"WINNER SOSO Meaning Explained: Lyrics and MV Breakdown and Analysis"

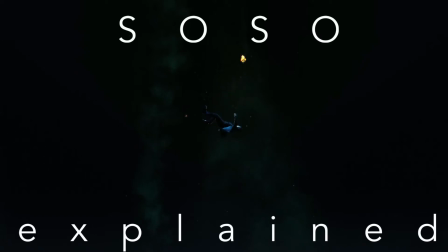[0:01]
SOSO
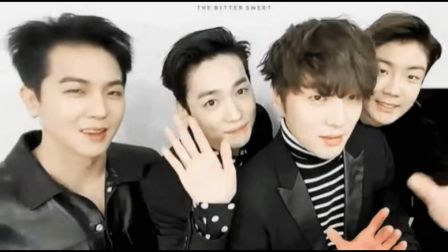[0:06]
Hello and welcome back to Bookish Theories.
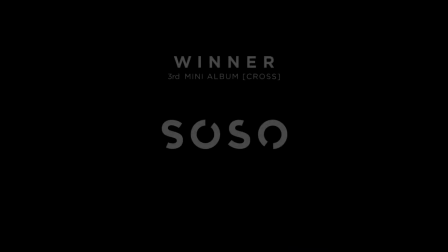[0:09]
In today's video, I would like to talk about Winner's newest title track, SOSO, focusing on a little breakdown and analysis of both the lyrics and the music video.
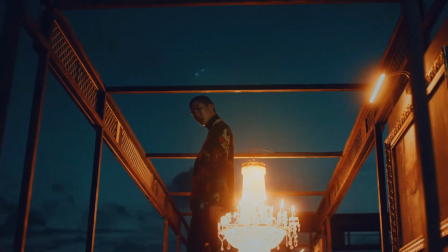[0:18]
SOSO is possibly Winner's most personal and intimate comeback to date.
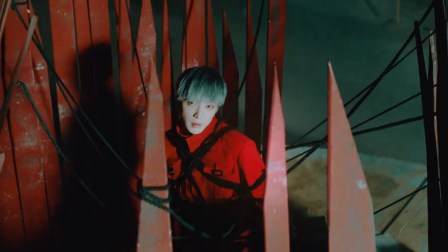[0:23]
The song, written and produced by the members themselves, deals with the feeling of apathy that in the lyrics is linked to the aftermath of a breakup. In the behind the scenes of the music video, Winner explained that the song revolves around the irony of pretending to be fine when you're not.
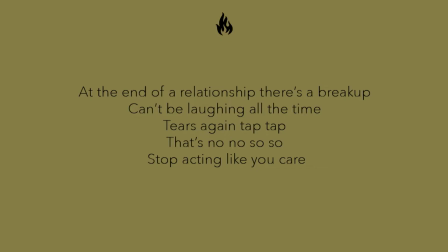[0:38]
In the lyrics, the focus of the story they are telling us is on the hypocrisy of the person they broke up with. The attention here is on the false concern of the other person, on the latter's attempt to improve their situation by worrying about the person they hurt when it's too late to do something about it.
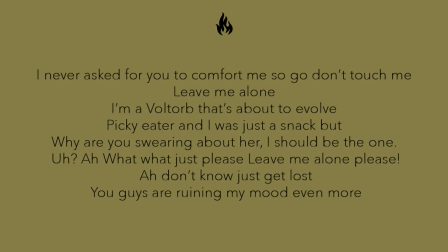[0:55]
And this feeling is further reinforced by expressing the apathy at the core of the song. This could be interpreted in two different ways lyric-wise. On the one hand, this apathy reflects Winner's disinterest towards the person they broke up with.
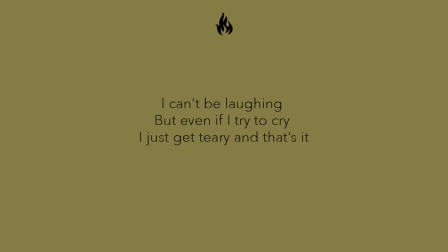[1:09]
They are over them and they want them to know it. But on the other, the song portrays a state of mind that's very common among the younger generations. Apathy is a form of disillusionment and protection from the disappointments of reality.
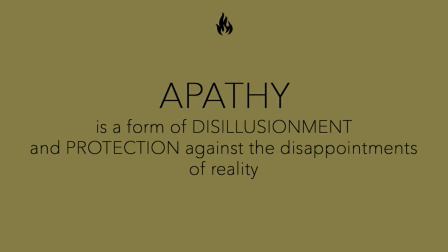[1:23]
There's no point in crying, but there's no reason to laugh. It's a middle ground. You're not sad, but you're not happy either. But at the same time, you don't need to cry to show your sadness, and you don't need to laugh to show your happiness.
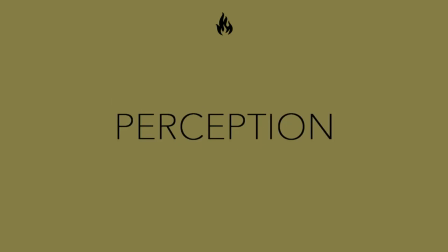[1:35]
This is important because this idea deals with the question of perception. As the audience, we tend to read the idol's behavior and draw conclusions. But for better or worse, the outside perspective is not always correct.
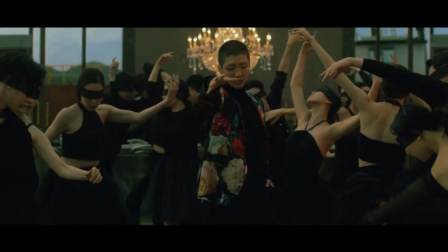[1:49]
In the music video, these themes are translated into a visual representation of less discussed aspects of their experience as idols.
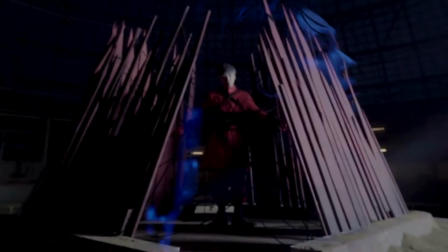[1:57]
Each member is shown in individual scenes that tend to subvert the general idea of what a celebrity's life looks like,
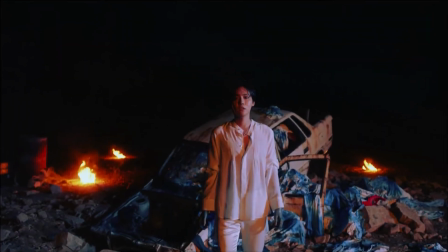[2:04]
and this contrast perfectly conveys the concept behind the song. The first individual scene is the one with Yoon.
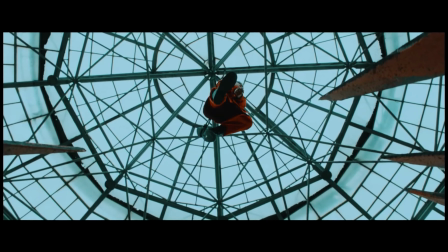[2:11]
In the video, he is tied up and suspended over sharp spikes. And right off the bat, these visuals show us the intention at the core of the song.
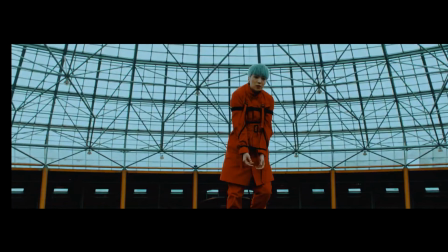[2:19]
That is to show us that our perception of reality can be deceiving.
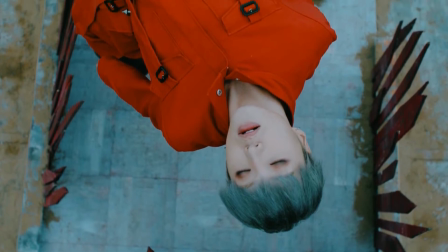[2:23]
Yoon here is on an elevated position, an image that could symbolize privilege.
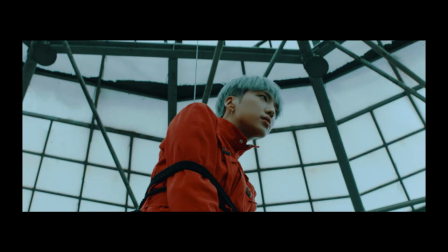[2:28]
But he is not free, and under him the spikes threaten his safety. This is what being an idol feels like. It implies privilege and being above everybody else, but also lack of freedom and danger of falling into anonymity.
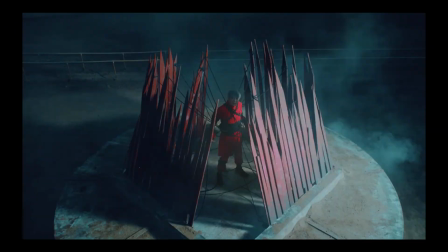[2:41]
When he's on the ground, things don't improve.
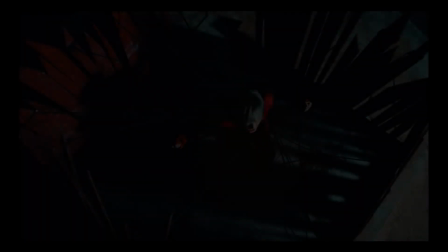[2:44]
The spikes now surround him and bind him, and this could imply how volatile fame is while still being a burden you cannot escape.
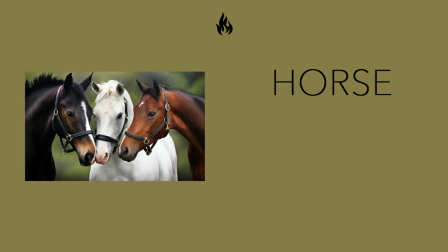[2:52]
The theme of freedom here is also approached in the scene with the horse. The horse is an animal that represents freedom and movement, but in the video,
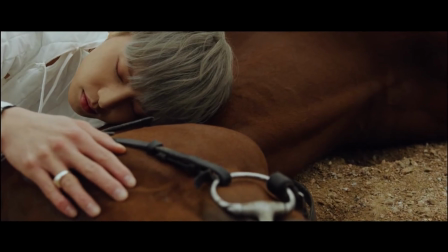[3:01]
Yoon is portrayed next to a dead one, thus showing him literally mourning the death of his freedom.
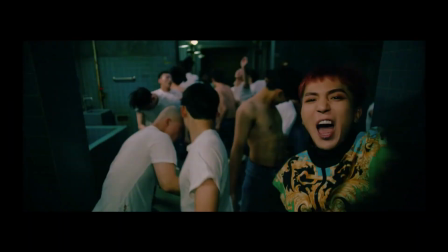[3:07]
Mino, on the other hand, is in the middle of what looks like a rave. His scenes convey a feeling of chaos and confusion,
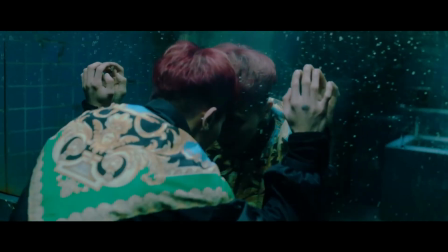[3:14]
and the fact that he is desperately trying to free himself from the situation is meant to portray the overwhelming nature of his job as an idol.
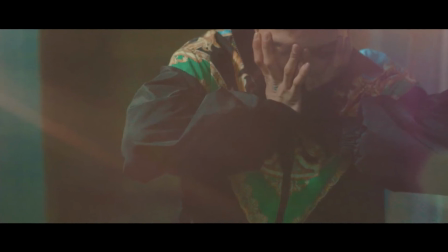[3:22]
This is not to say that he feels this way in regards to his fans,
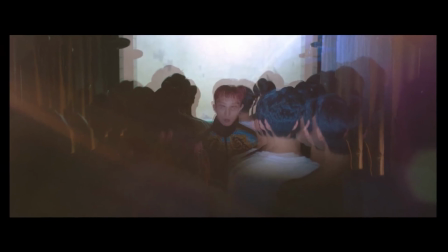[3:26]
but more like that the constant pressure and frenzy that comes with his lifestyle is overpowering and messy.
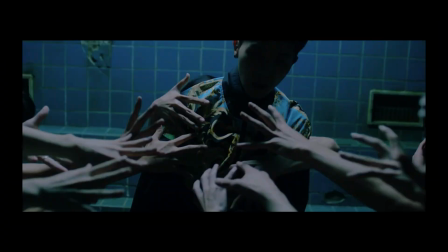[3:32]
This is evident throughout all his scenes. We see him getting touched by many hands, screaming in front of a mirror, getting stepped on,
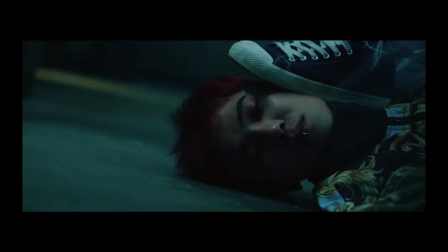[3:40]
and constantly surrounded by people who are either unconscious or overly excited.
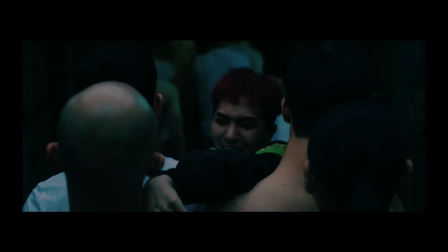[3:45]
His job here has no middle ground.
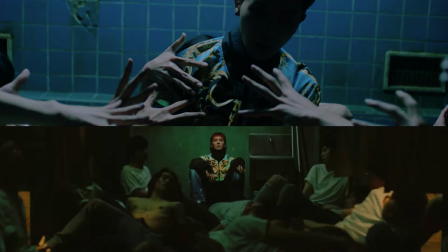[3:47]
It's either too much attention or not enough, and when he's left with himself, things are not better either.
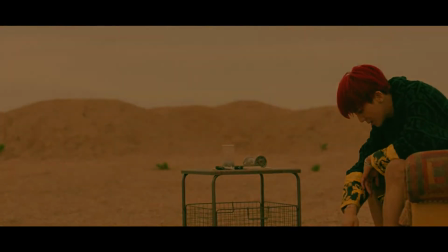[3:54]
The contrast between those scenes and the scenes in the desert could symbolize the contrast between the public and private aspect of his work.
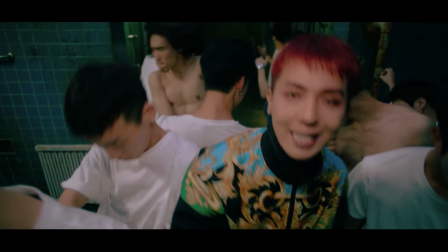[4:02]
When he's working, everything is frenetic and chaotic, but when he's alone, his life is desolating. Much like they imply in the song, however, what is shown on the outside not always reflects what happens inside.
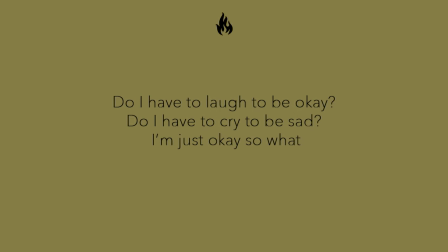[4:14]
Like you don't need to laugh or cry to show happiness or sadness, you don't need to scream to show your anger and frustration.
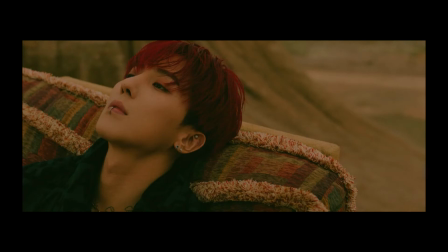[4:21]
This is what I think is happening here. On the outside, even if the atmosphere is desolating, it seems calm.
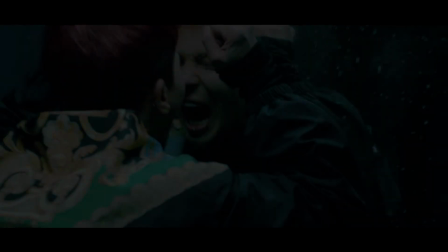[4:28]
But on the inside, this is what's going on. With Hooney, things get even more complicated.
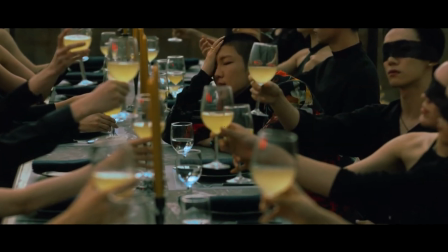[4:33]
His main scene is the one at the dinner table, and this may show us their perception on the relationship you build as a celebrity.
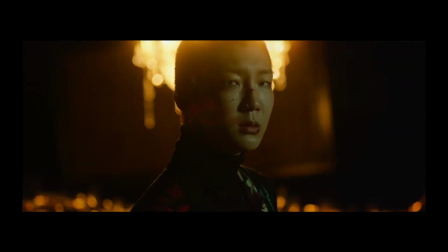[4:41]
In the scene, he is surrounded by luxury, but he is wounded. The problem is that the people around them don't see it, even if it's evident.
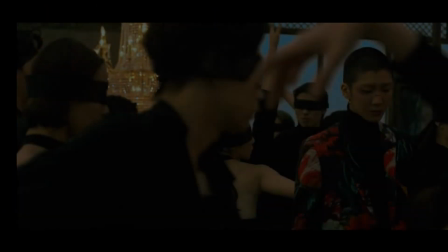[4:49]
These visuals are extremely telling, I think. They show you that wealth and success can lead you to surround yourself with
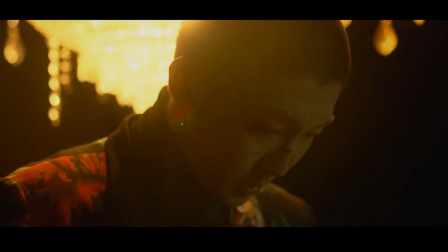[4:56]
people that don't see you for who you really are and don't care for anything but their status. And this feeling is both enraging and suffocating.
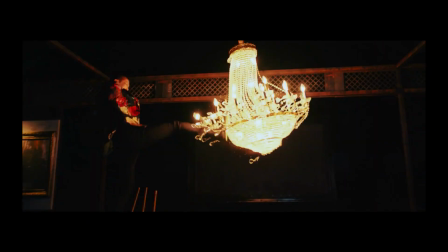[5:04]
This is why he is portrayed destroying his surroundings and running away with a plastic bag on his head.
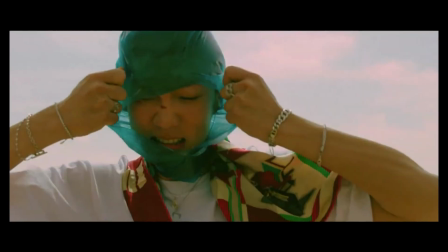[5:10]
The reality he lives in is frustrating and overwhelming, and he is not the only one in this situation.
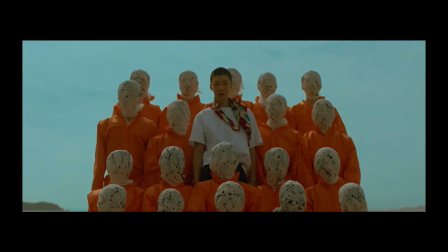[5:16]
If you look closely, in this shot he is surrounded by other people who are dressed like him mates, and they are all faceless and suffocating,
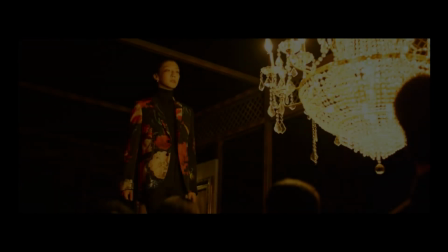[5:24]
which implies that all idols feel this way, even if we don't see it because we are focused on the illusion of wealth and beauty.
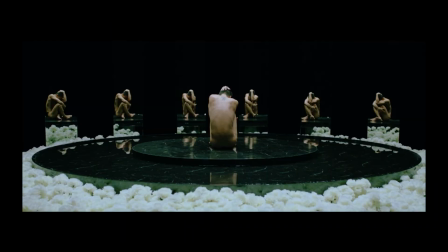[5:31]
The theme of perception here is also approached in his nude scene, where Huni provides a visual representation of his real self.
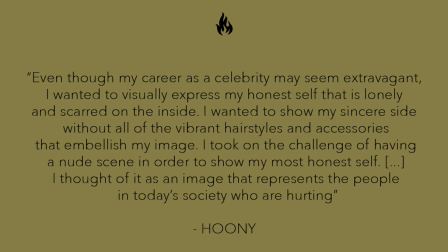[5:39]
In regards to this scene, he explained that his intention was to challenge the idea the public has of the life of a celebrity. From the outside, idols are colorful and extravagant, but on the inside they are lonely, scarred and vulnerable like everybody else. Something very similar happens with Jinu's scene as well. In the video, we see him floating in the darkness, which is something that could symbolize the apathy that he feels.
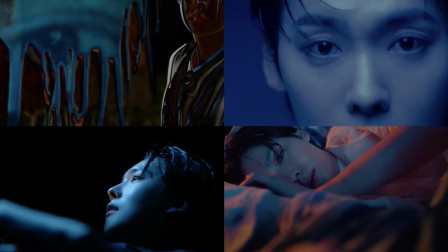[6:05]
But the focus on the blue makes me think that these scenes is about the sadness and depression in connection to his work.
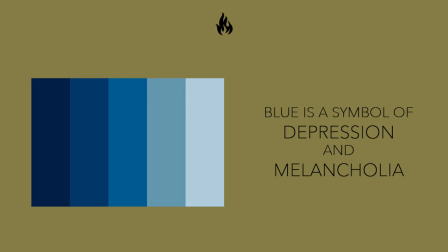[6:11]
Blue is a color that is strongly associated with depression and melancholia,
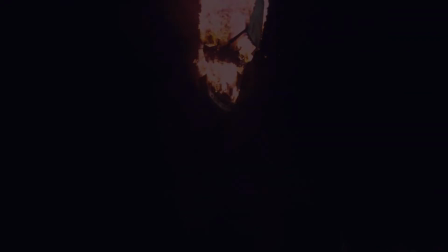[6:15]
and in the video the scenes of him falling asleep coincide with the car on fire that crashes on the ground.
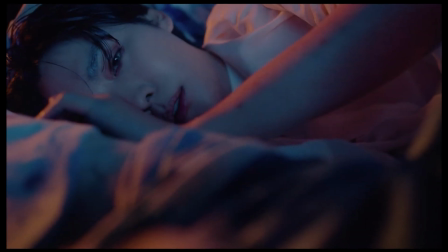[6:22]
These visuals are very strong and certainly worth thinking about.
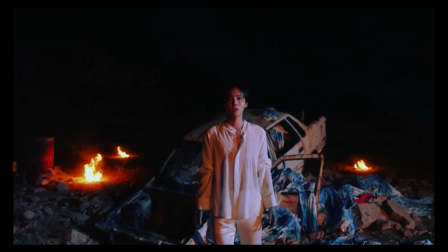[6:26]
In the video he survives the crash, but he also sports a blue scar across his face.
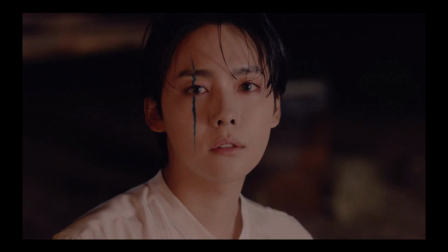[6:31]
This could imply that these dark feelings belong to the past and that he was able to overcome them.
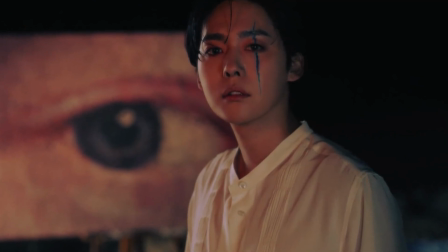[6:36]
But at the same time, the scar also implies that the wounds of the past left a mark that he will always have.
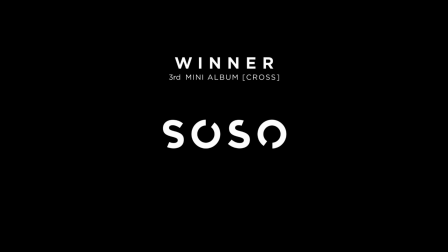[6:43]
So that's it from me today. What did you think of SOSO? I'm really curious to know what you think about this one, so let me know in the comments down below. In the meantime, I hope you enjoyed this video, and if you did, please think about liking and subscribing. Thank you so much for watching, guys. I'll see you next time. Bye bye!